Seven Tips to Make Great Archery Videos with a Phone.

In this video I'm going to give you seven tips on how to use a phone to make great archery and bow making videos.
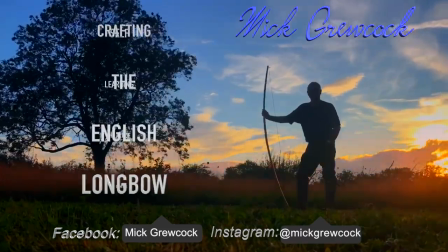And if you're new here, welcome along. My name is Mick Groucock and I make archery and bow making videos. If you'd like to see more content like this please do consider subscribing. Hit the bell button below for notifications of my next upload. Thanks for being here and let's get on with making a video using a phone.
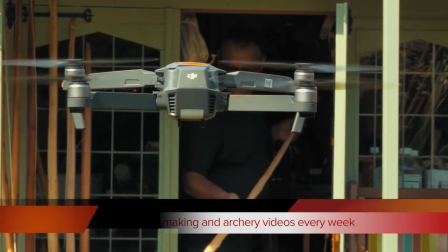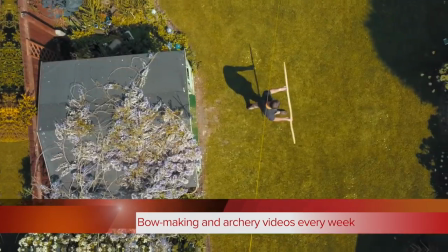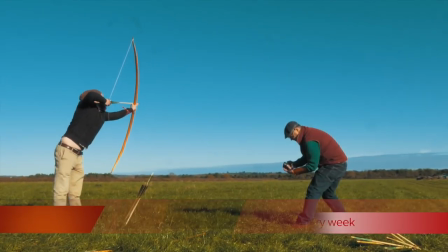Throughout this video I shall be using this an iPhone 7 to demonstrate the tips and techniques that I know will dramatically improve your bow making and archery videos. And when I'm showing video filmed on this, I'll tell you at the bottom of the screen. This is the icon that launches the camera on this phone.
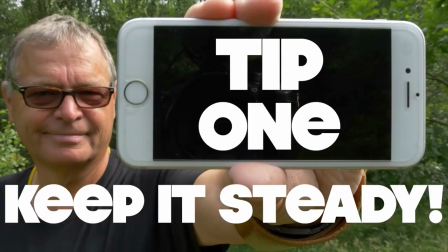(1:09)
And now we're ready to go. Wobbly video.
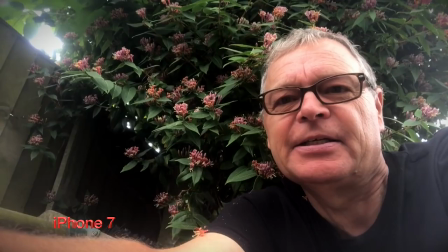(1:14)
Isn't it so irritating? But look at the difference it makes.
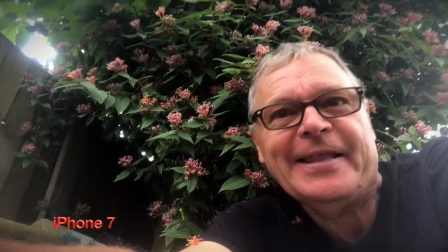(1:19)
If you make the camera steady.
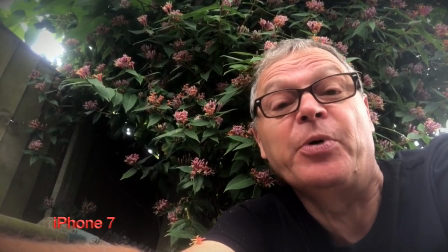(1:22)
So tip number one is this always but always find a way of steadying your camera.
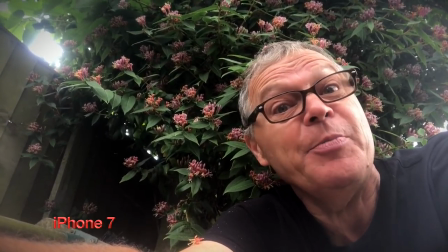(1:29)
It makes such a difference and can be done at absolutely no cost.
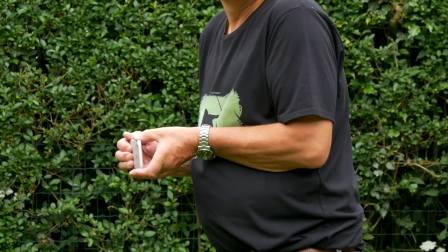(1:33)
You can of course use a tripod and a camera clip but there are many other ways that you can support and steady your camera.
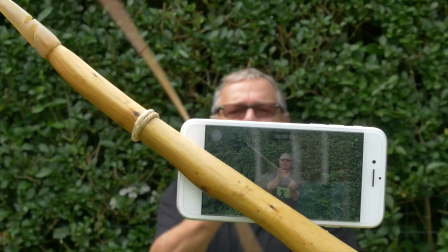So that's tip one. Be imaginative about how you support and steady your camera and you'll see an amazing difference in your videos.
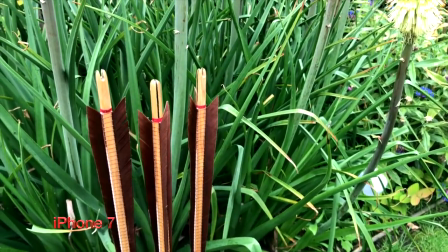(1:55)
Of course not all camera movement is bad. Try panning slowly across a subject like this to make your clips more interesting. Focus. It's so irritating when the main subject is not in focus and it's so much better when it is. The cameras in these phones have got very very sophisticated autofocus systems but it's still very, very easy to fool them and end up with images out of focus. There are though some simple ways to ensure you always get your subject in focus.
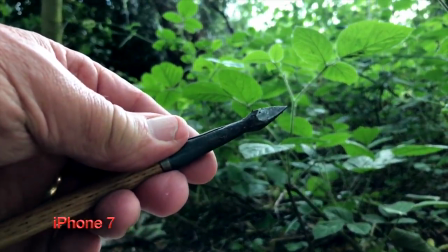(2:34)
One of the simplest ways of making sure your camera focuses on the subject you want it to is make that subject a bold part of the frame.
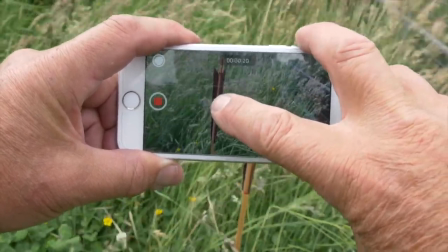(2:41)
It's a simple solution but it usually works. Alternatively you can use the auto focus lock function found on this and other smartphones.
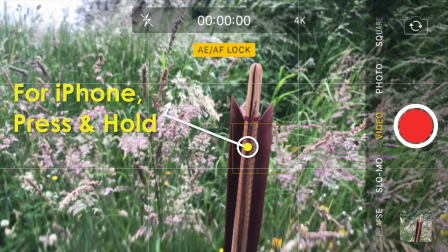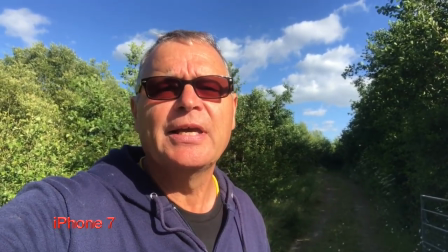(2:59)
daylight natural light it's free and absolutely essential for creating great video
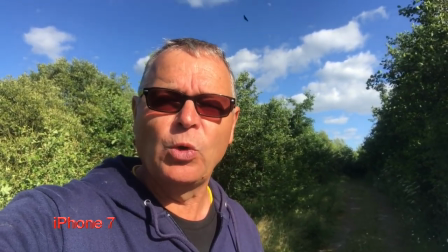(3:04)
but just look how easy it is to fool the auto exposure system in this iphone so that's tip three be aware of light and
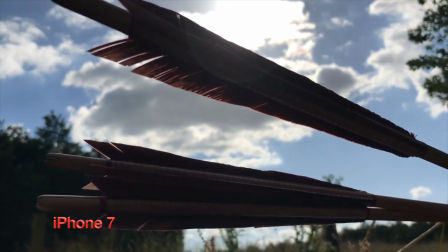(3:15)
how it affects your camera learn to use natural light to your advantage and don't let it spoil
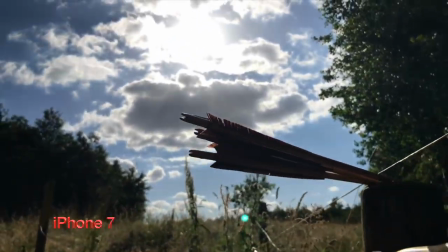(3:21)
your video by allowing it to fool your camera. Avoid harsh sunlight which throws deep shadows and creates bright highlights.
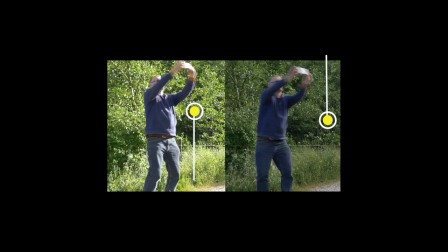(3:29)
Very difficult for your camera sensor to record. Instead favor overcast days because these offer mellow and even light.
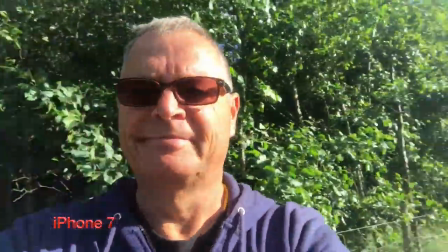(3:37)
Great for video. Look at this clip and notice how it goes from bright to dark and back to dark again.
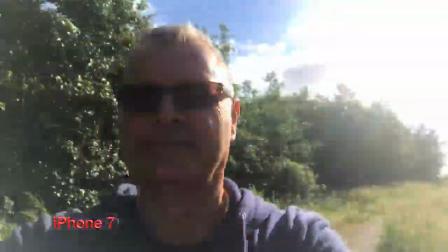(3:45)
The image is flickering. This is the camera's auto exposure system at work.
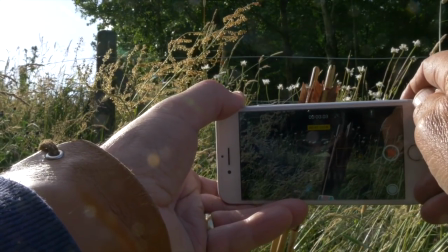(3:50)
To avoid this you can lock the setting on an iPhone as in tip 2 lock the exposure at the same time as locking the focus.
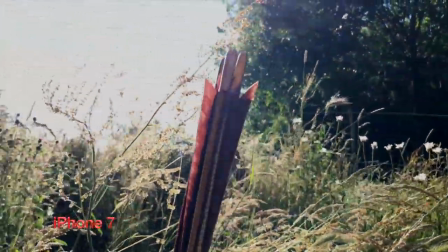(4:00)
And that's tip 3 understand light and how it affects your camera.
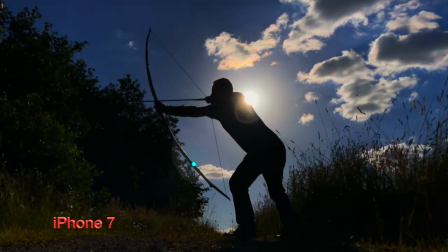(4:09)
Pointing your camera towards bright light is not always a bad thing.
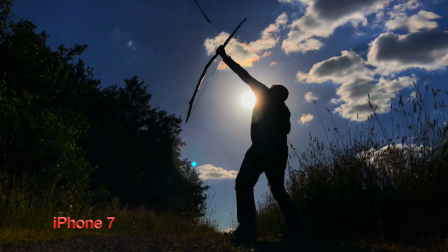(4:13)
Sunrise and sunset are perfect for creating silhouettes, ideal conditions, for striking video.
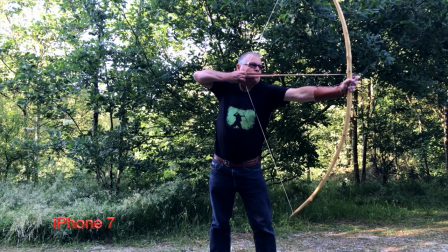(4:20)
Look at this video clip. And now this one.
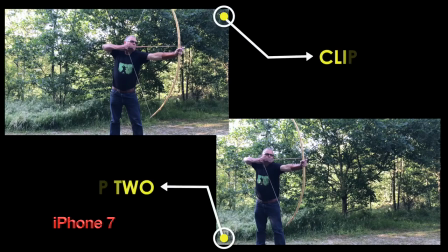(4:28)
Most people consider the second to be the most appealing and that's composition. Framing your subject to create a pleasing scene for your video. So that's tip four.
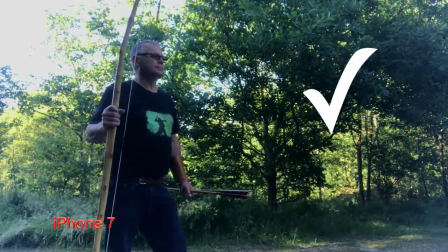(4:38)
Be thoughtful about how your subject is placed in the frame. Dividing your scene into thirds is a useful habit to develop.
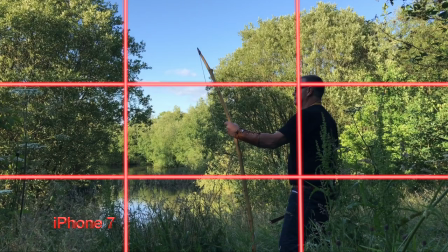(4:47)
Placing your subject at these intersections gives good results every time.
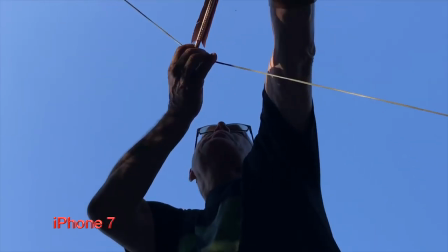(4:52)
You can also create interest by using unusual camera angles and watch
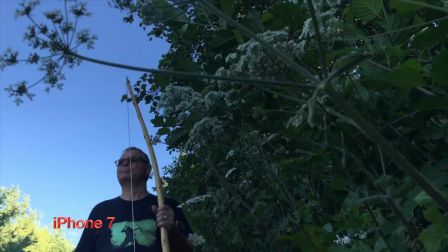(4:57)
out for natural features or foliage to create a frame around your subject.
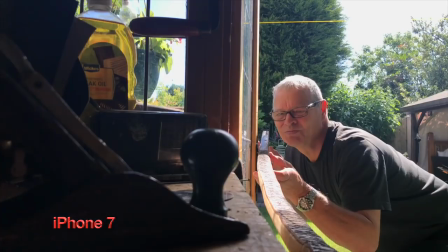(5:02)
So tip four really finds the artist in you. Learn to make every scene a great one by using imaginative composition. Notice which way I'm holding this camera. I much prefer this orientation for TV, for YouTube and for computers. But you can of course film like this. But throughout this video I should be using this orientation. Like this. Here's a baffling truth. Audio, the sound recorded by your camera is just as important as the image. Good sound can bring your video to life, but bad sound can destroy it. So tip five is this, think about the sounds reaching your camera and do your best to avoid unwanted noise spoiling your video. Try to prevent distracting sounds such as camera handling noise, wind rumbling in the microphone, passing vehicles or aircraft.
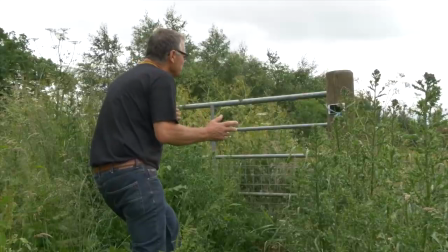(6:01)
You can shield your camera from wind and other unwanted noise by placing it low down or protected by a feature such as a rock tree post or your own body and by placing the camera on the ground you can almost eliminate any wind noise whatsoever of course it's not always possible to avoid unwanted noise reaching your camera's microphone but being aware of the importance of audio is one great big step towards making your videos so so
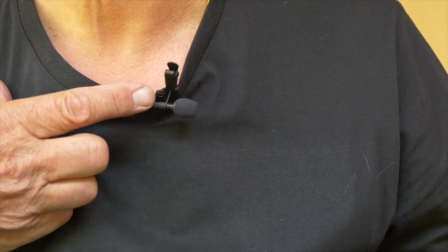(6:27)
much better if you often record your voice on video an inexpensive lapel mic can make a huge difference to the quality of your recorded speech. The modern smartphone is an astonishing tool and the cameras within them equally so. Worldwide these things are probably the most popular means of recording digital
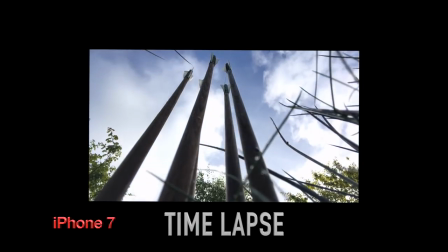(6:48)
video but they can do more than just capture video and stills.
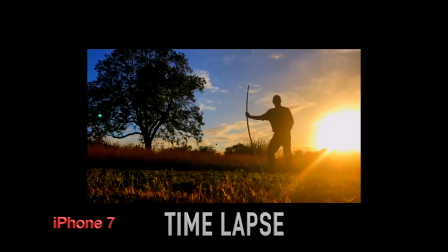(6:54)
With these you can also record time lapses and slow motion and that's my
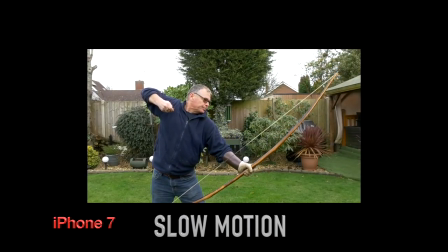(6:59)
penultimate tip. use these extra smartphone features to add interest and depth to your video.
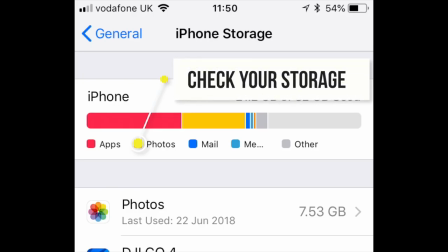(7:07)
Slow motion and time-lapse can use a lot of your camera's memory. Make sure you have sufficient storage on your phone before trying to use these features. So here we are almost at the end of my tips tricks and techniques about how to get the most from your smartphone camera. So far we've covered six tips but I hope will give you a huge step up in your bow making and archery videos. I'm often and asked which is the best camera? And the answer to that is, it's the one that you've got with you. And most of us carry one of these. So why not make the best use of it to record your passion for archery or bow making? Or both. But remember this, random clips are great, but the magic really happens when they're joined together, when they tell a story, when they become a short film.
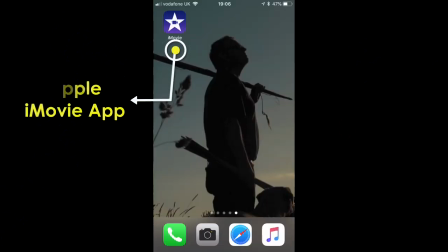(7:55)
There are numerous simple video editing apps available for mobiles. This one has mobile iMovie, but there are other apps available for Android phones.
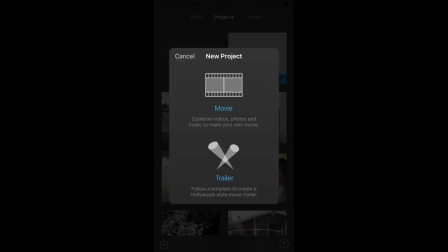(8:05)
So tip seven is this. Film your clips as if you are telling a story, a narrative in film with a beginning, middle and end.